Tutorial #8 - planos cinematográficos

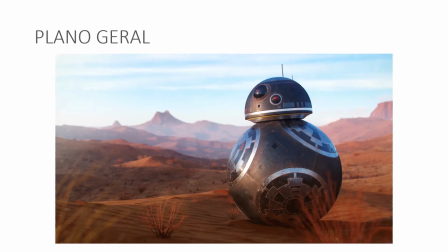4:05 Então, esse é um fotograma do filme Star Wars, O Despertar da Força, que traz o plano geral. O plano geral mostra uma paisagem ou cenário completo. Então, nós temos aí a imagem do BB-8 e ele localizado no seu cenário, nessa região desértica.
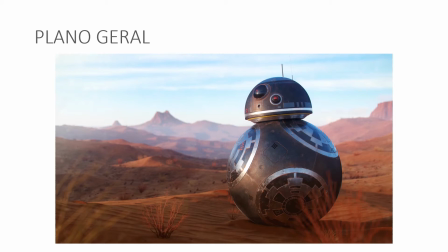4:22 Então, o plano geral muitas vezes é utilizado para ambientar a cena.
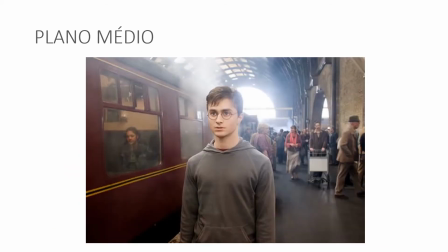4:29 O plano médio, aqui nós temos uma imagem do filme Harry Potter e a Ordem da Fênix. e ele mostra um trecho de um ambiente, em geral, com pelo menos um personagem em quadro.
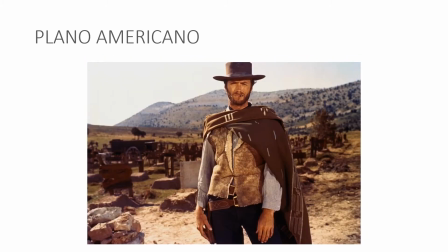4:44 O Plano Americano, aqui o filme Por um Punhado de Dólares, estrelado pelo fantástico ator e atualmente diretor de cinema Clint Eastwood, foi uma nomenclatura inventada justamente
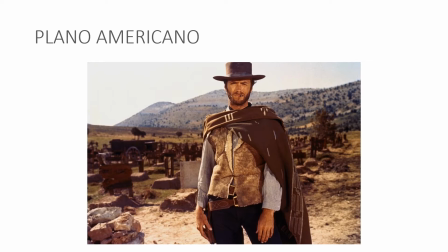5:01 nos Estados Unidos para se referir ao plano da arma dos cowboys. Então, era aquele plano que pega da cabeça do ator até a região
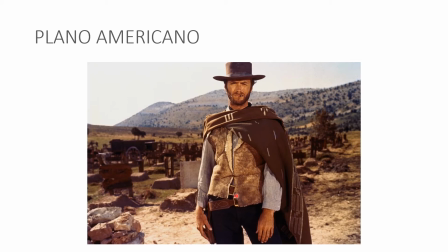5:18 do final da arma que está presa à cintura do ator. Então, ele mostra um único personagem enquadrado não de corpo inteiro, mas da cabeça até a cintura ou até os joelhos. de preferência para os joelhos,
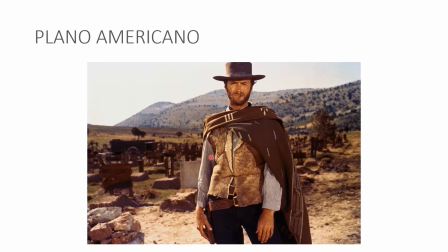5:34 porque era justamente a área capaz de apresentar o ator e a arma que ele carregava.
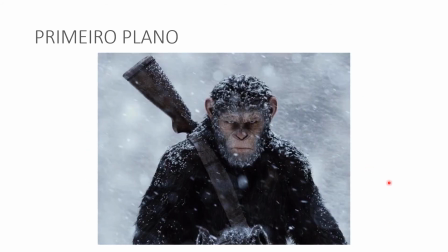5:48 O primeiro plano, aqui uma imagem do filme Planeta dos Macacos, a guerra, ele mostra um único personagem em um enquadramento fechado, já começa a dar uma dramaticidade maior para a cena.
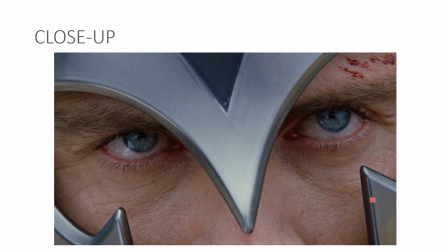6:07 O close-up, aqui uma imagem do filme X-Men, a Fênix Negra, quem acompanha a franquia sabe que esse é o personagem Magneto, e ele mostra o rosto de um personagem, então você quer mostrar o detalhe do rosto,
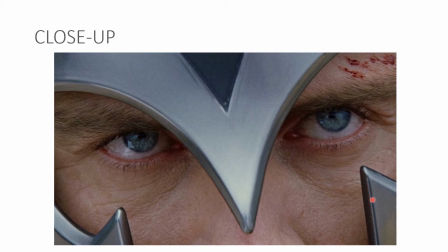6:25 a expressão do personagem, isso é uma facilidade que o cinema tem e que o teatro não tem. Então você pode se aproximar bastante do personagem, fazendo com que pequenos detalhes da sua expressão facial sejam revelados.
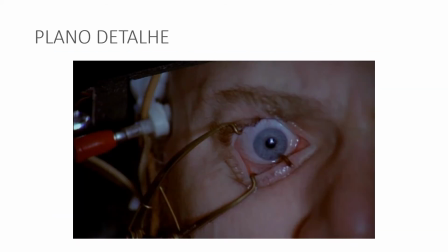6:45 E o plano detalhe? Aqui um fotograma do filme Laranja Mecânica, um filme perturbador, um filme do fantástico, incrível diretor de cinema Stanley Kubrick e que mostrava um
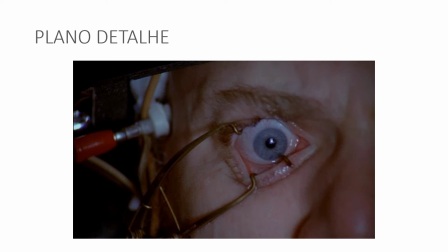7:00 retrato quase que anatômico da violência e o plano de detalhe era nessa cena muito importante para mostrar ali um tratamento, uma proposta de um tratamento para combater a violência da personagem do filme.
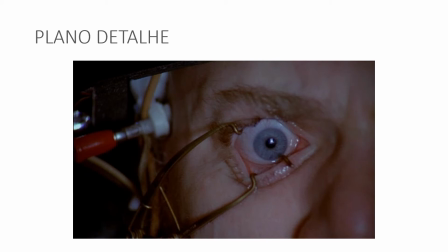7:19 Então o plano de detalhe mostra uma parte do corpo de um personagem ou apenas um objeto. Não precisa ser só os olhos, pode ser qualquer parte do corpo ou qualquer objeto que tenha ali uma importância na narrativa da sua cena.
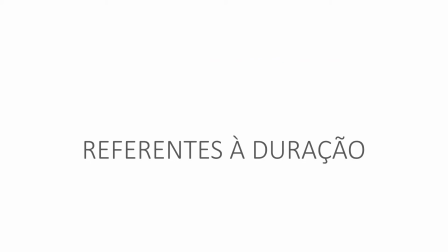7:39 Bom, referentes à duração da cena, nós temos o plano relâmpago.
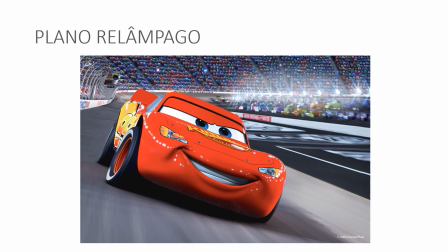7:47 Fiz um trocadilho aqui com o personagem Relâmpago McQueen, do filme Carros 3. o plano relâmpago dura menos de um segundo, corresponde a quase um piscar de olhos ele é muito utilizado para dar a ideia de uma transição muito rápida de cena, um personagem rápido
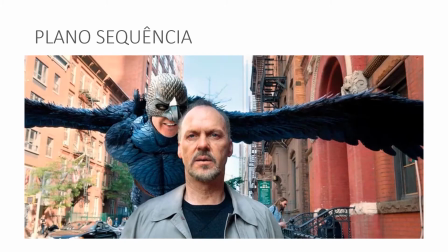8:08 o plano sequência é um plano muito sofisticado, muitos filmes foram elogiados pelo diretor ter conseguido fazer o plano sequência um desses filmes que está representado aqui é o Birdman,
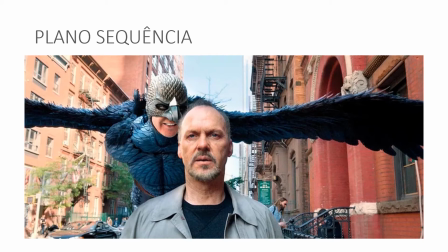8:23 é um plano tão longo que se pode dizer que corresponde a uma sequência inteira do filme. Então, normalmente esses filmes são ensaiados por meses e quando você começa a filmar,
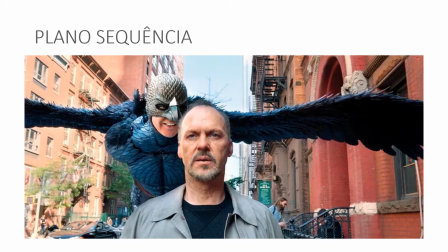8:39 você não faz cortes mais. Então, o filme inteiro é filmado num take só. Ó,
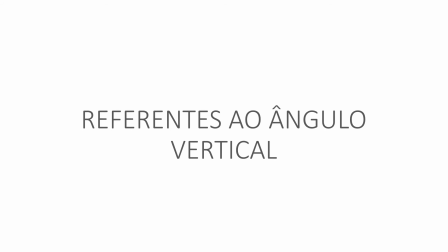8:49 referente ao ângulo vertical, nós temos o plonger, uma palavra em francês que quer dizer mergulho.
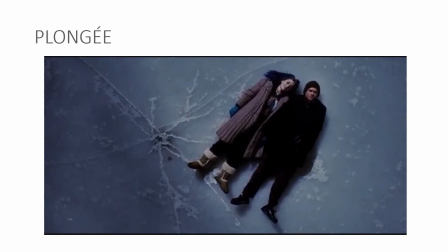8:58 Aqui uma cena, uma cena não, uma imagem do filme Brilho Eterno de uma Mente Sem Lembranças. A câmera está posicionada acima do seu objeto, que é visto, portanto, num ângulo superior. Essa visão superior é muitas vezes utilizada para inferiorizar o personagem,
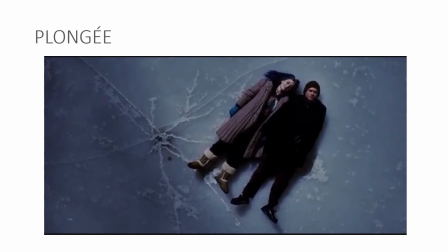9:18 para dar uma ideia da sua fragilidade ou até mesmo para dar uma ideia da visão divina, Deus olhando os seus personagens de uma visão superior.
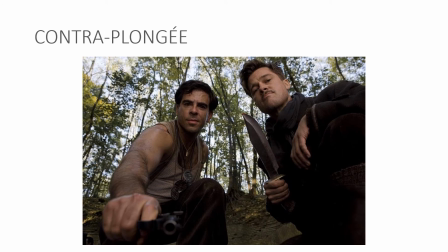9:29 O contra-plongé, que seria o contra-mergulho, o inverso do plongé, aqui apresentado numa imagem, num fotograma do filme Bastardos Inglórios, e justamente causa a sensação inversa do plongé. Se no Plongé você tem a sensação de inferiorização da personagem,
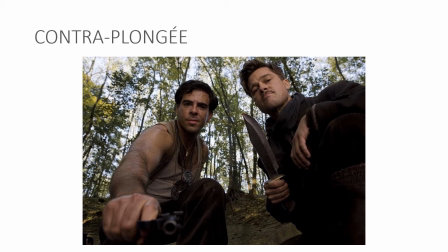9:49 no Contra Plongé você tem uma sensação de poder do personagem, de autoridade, de força. E a câmera é colocada abaixo do objeto e faz com que o espectador veja a cena de baixo para cima.
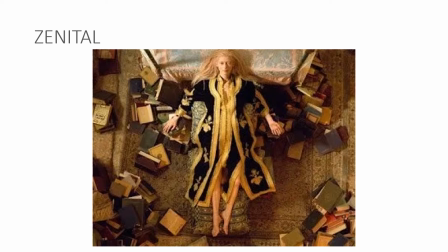10:11 Zenital, que é a câmera colocada no alto do cenário, apontando diretamente para baixo. Aqui revelado numa cena, numa imagem, um fotograma do filme Amantes Eternos, que reforça aquela ideia do Plongé,
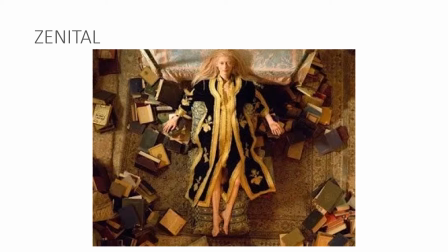10:29 de visão divina, da visão de Deus ali daquela cena.
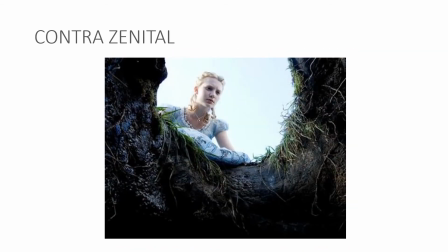10:34 E o inverso, o contrazenital, a câmera aponta diretamente para cima, nesse fotograma do filme Alice no País das Maravilhas, você muitas vezes utiliza esse recurso para mostrar imagens de fundo de poço, de túnel,
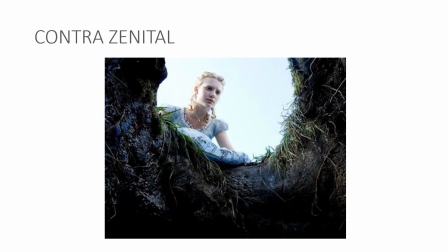10:53 de deslocamento de uma região para outra, de diversas dimensões, ou mesmo para você mostrar realmente a
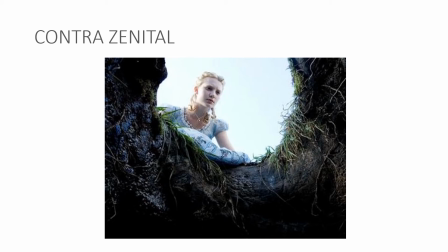11:07 distância que ele revela da cena do personagem para o espectador.
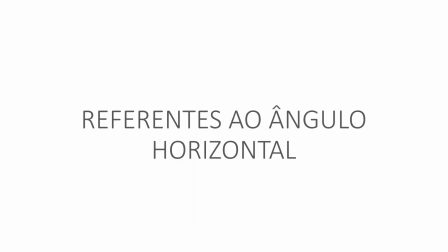11:16 Com relação ao ângulo horizontal, nós podemos ter o plano frontal É o plano em que a câmera filma o personagem, o objeto de frente Aqui o fotograma do filme Cidade de Deus Um filme importantíssimo de ser assistido É uma referência para todos nós fotógrafos Se em fotografia eu mencionei algumas referências para vocês pra vídeo, isso se torna muito mais importante, então convido todos vocês, quem não assistiu assista esse filme, filme nacional muito importante
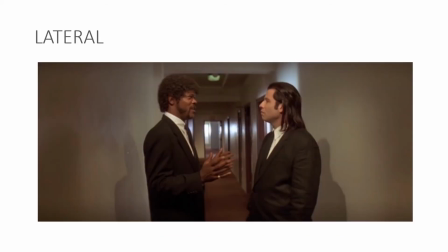11:57 lateral o personagem revisto de lado aqui mais um filme do diretor Kent Tarantino um dos meus prediletos também esse filme é o Pulp Fiction